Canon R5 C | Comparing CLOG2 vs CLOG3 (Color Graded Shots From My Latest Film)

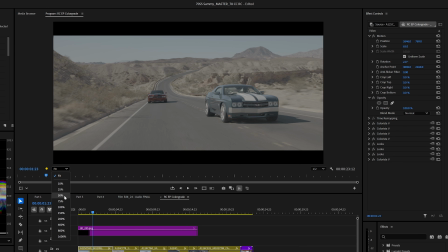(4:08)
I'm going to turn off the effects, and you can see here that there actually is, we can use two hands here.
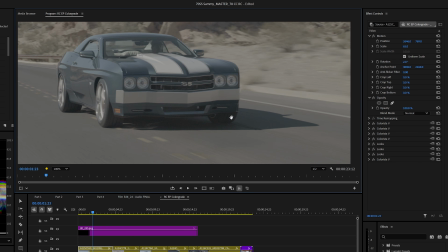(4:17)
I mean, you can still see in there, that's not just like black.
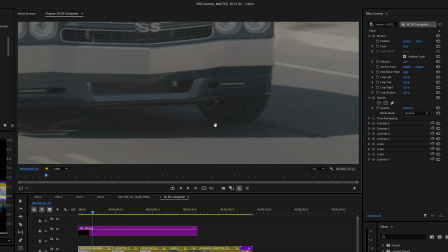(4:22)
I mean, you can, there's still information there. So I could have pulled that up more.
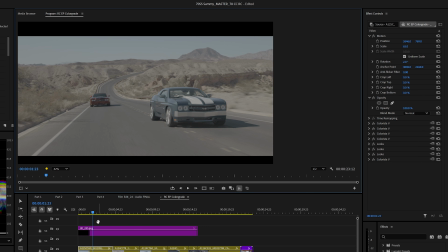(4:26)
That was really a color grade decision to have it, you know, get a little bit darker there, because, you know, shadows are, you don't have to run from shadows all the time. It's kind of nice to have them drop off a little bit.
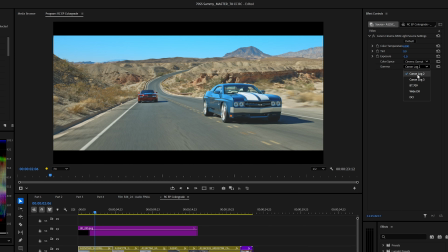(4:36)
If I was to turn this to CLOG3, this is what'll happen on the immediate.
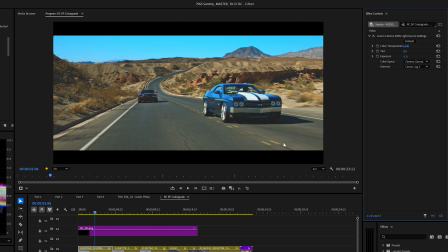(4:45)
So it's going to immediately be more contrast. This is with all the effects on. Let me turn the effects off for a second so you can see.
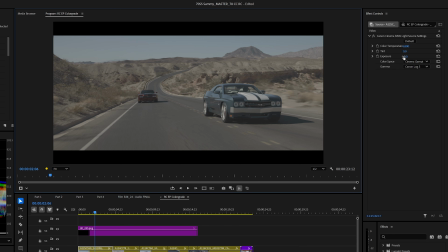(4:52)
So this is also with a stop down in exposure, which is a decision I made based on using CLOG2. If we look at CLOG2 now, this is with no effects on. You see how much brighter it is? You kind of just have a less contrasty image out of the gate, and it's going to be brighter.
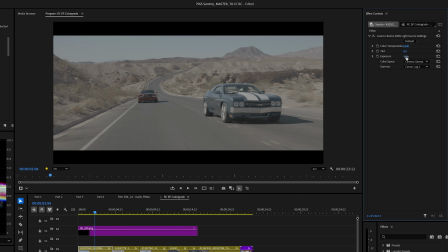(5:10)
And this is part of why I still brought it down a bump to get it down to here. So the original file, because I couldn't even, was at 0.
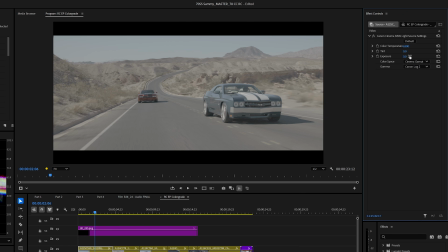(5:17)
So it looked like this. This is the original untouched file.
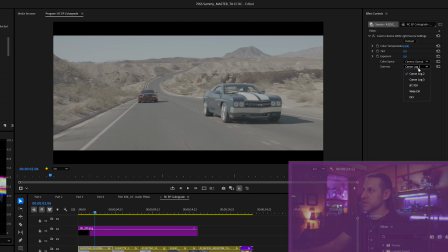(5:21)
When you import it into Premiere, it's going to look like this when you have it on CLOG2. And then if you put it on CLOG3, it'll look like that.
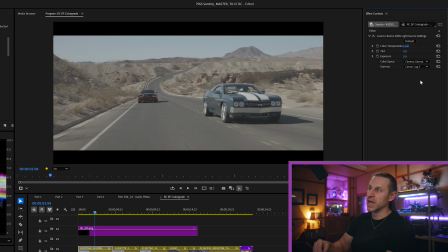(5:27)
So you can see how much more contrast is immediately there in CLOG3 and more saturation's ready to go. Now, if I turn back on
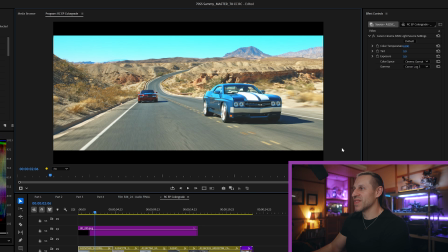(5:37)
RFX, sorry, when we look at this with CLOG3, this is not the right grade.
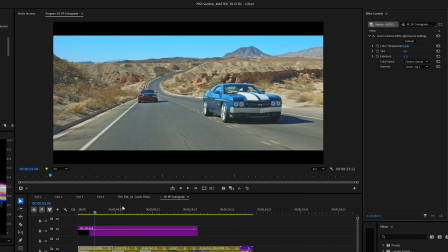(5:43)
I did not grade this for CLOG3. Okay, so let's look at this over here. This is the next shot.
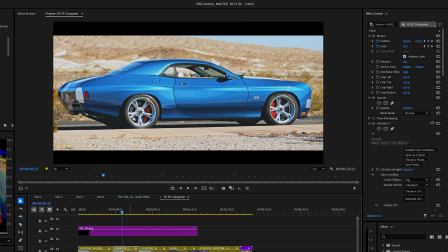(5:49)
Now, on this shot, again, daylit, we can look and see what I used.
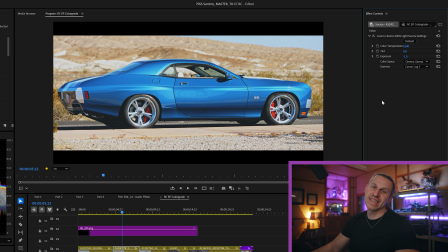(5:56)
And here, I did use CLOG3. See? So why did I do that? I don't know. I mean, I tried it on CLOG2 and I played around with it and I just wasn't digging it. So then I clicked on CLOG3 and almost immediately had a look that I just loved. I think this shot looks killer.
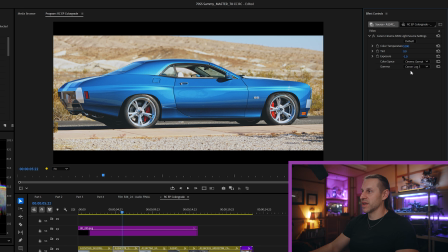(6:15)
I think the car feels great. The color's accurate. I liked the amount of contrast that came in.
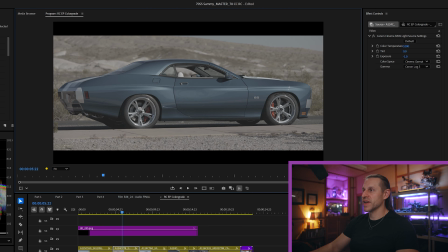(6:20)
It didn't look like this out of the gate. If we turn off the effects panel, you can see that's what it looked like.
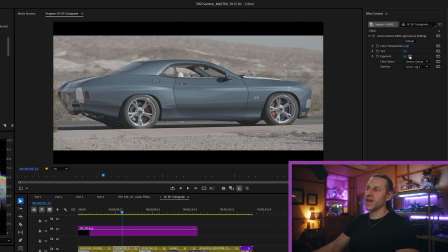(6:26)
It was still actually a bump up. So I find that as long as I'm not clipping highlights, I want to expose high. And then in my grades, I find myself oftentimes bringing the exposure down on the raw file and then color grading from there. And it's in the color grade where I'm actually bringing up my highlights and creating more exposure back in. It gives me more wiggle room rather than crushing the shadows after it's already highly exposed. Now, I'm not saying that there's a right way to do this. This is just happens to be what I started to fall in line with when I was exploring this. I dance around with the color grade on every project. I don't have an exact, perfect, every time I do it exactly this way. I kind of toy with it a lot of different ways and find that for whatever reason, sometimes a different flow of events works for a particular project, and then I seize that and keep rolling with it.
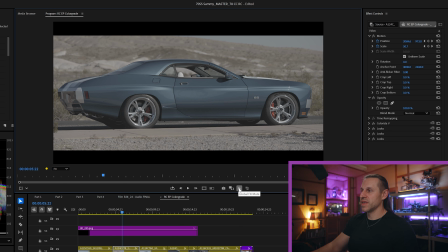(7:17)
So if we click back on the effects, oopsie,
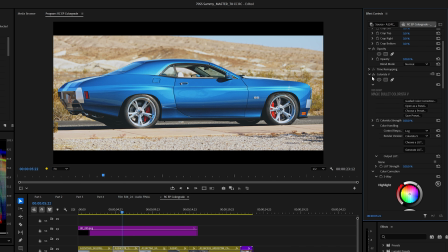(7:22)
and we look at this, this wasn't as many effects. If we turn off the first instance, you can see I actually got a lot there.
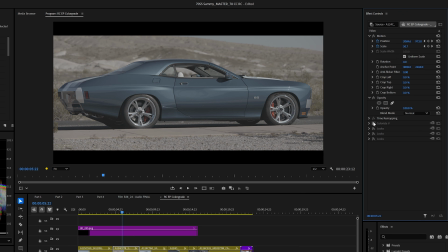(7:30)
I didn't even do masking on this to get that look. It just really kind of came together relatively fast.
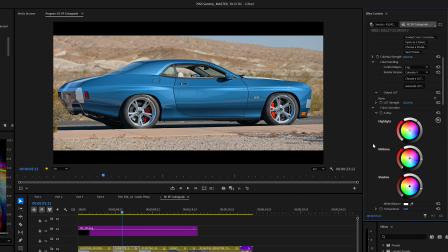(7:35)
But if we look at this, I don't even have like a LUT on here yet. All this is to get this look, which is a more modern look. The end result that I have is a little bit more filmic.
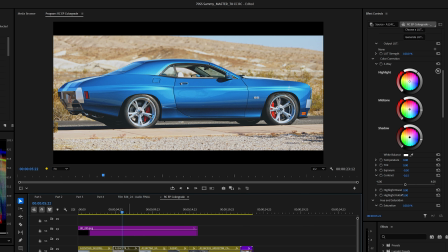(7:46)
We can look at the final one there. When I say filmic, it's the shadows are a little bit more brought up.
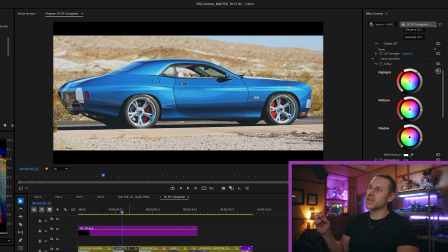(7:54)
The blacks are a little bit more brought up, I should say. And in doing that, it just feels a little bit more like a film.
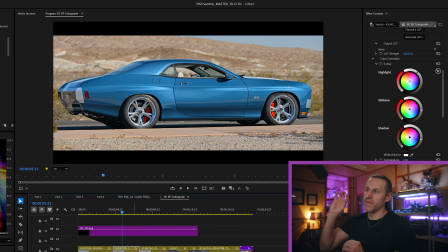(8:01)
You know, I feel like this already feels a little bit more of the modern digital look, which I love for a lot of stuff, actually. I'm not opposed to that, but for this particular project, I just wanted it to feel a little bit older.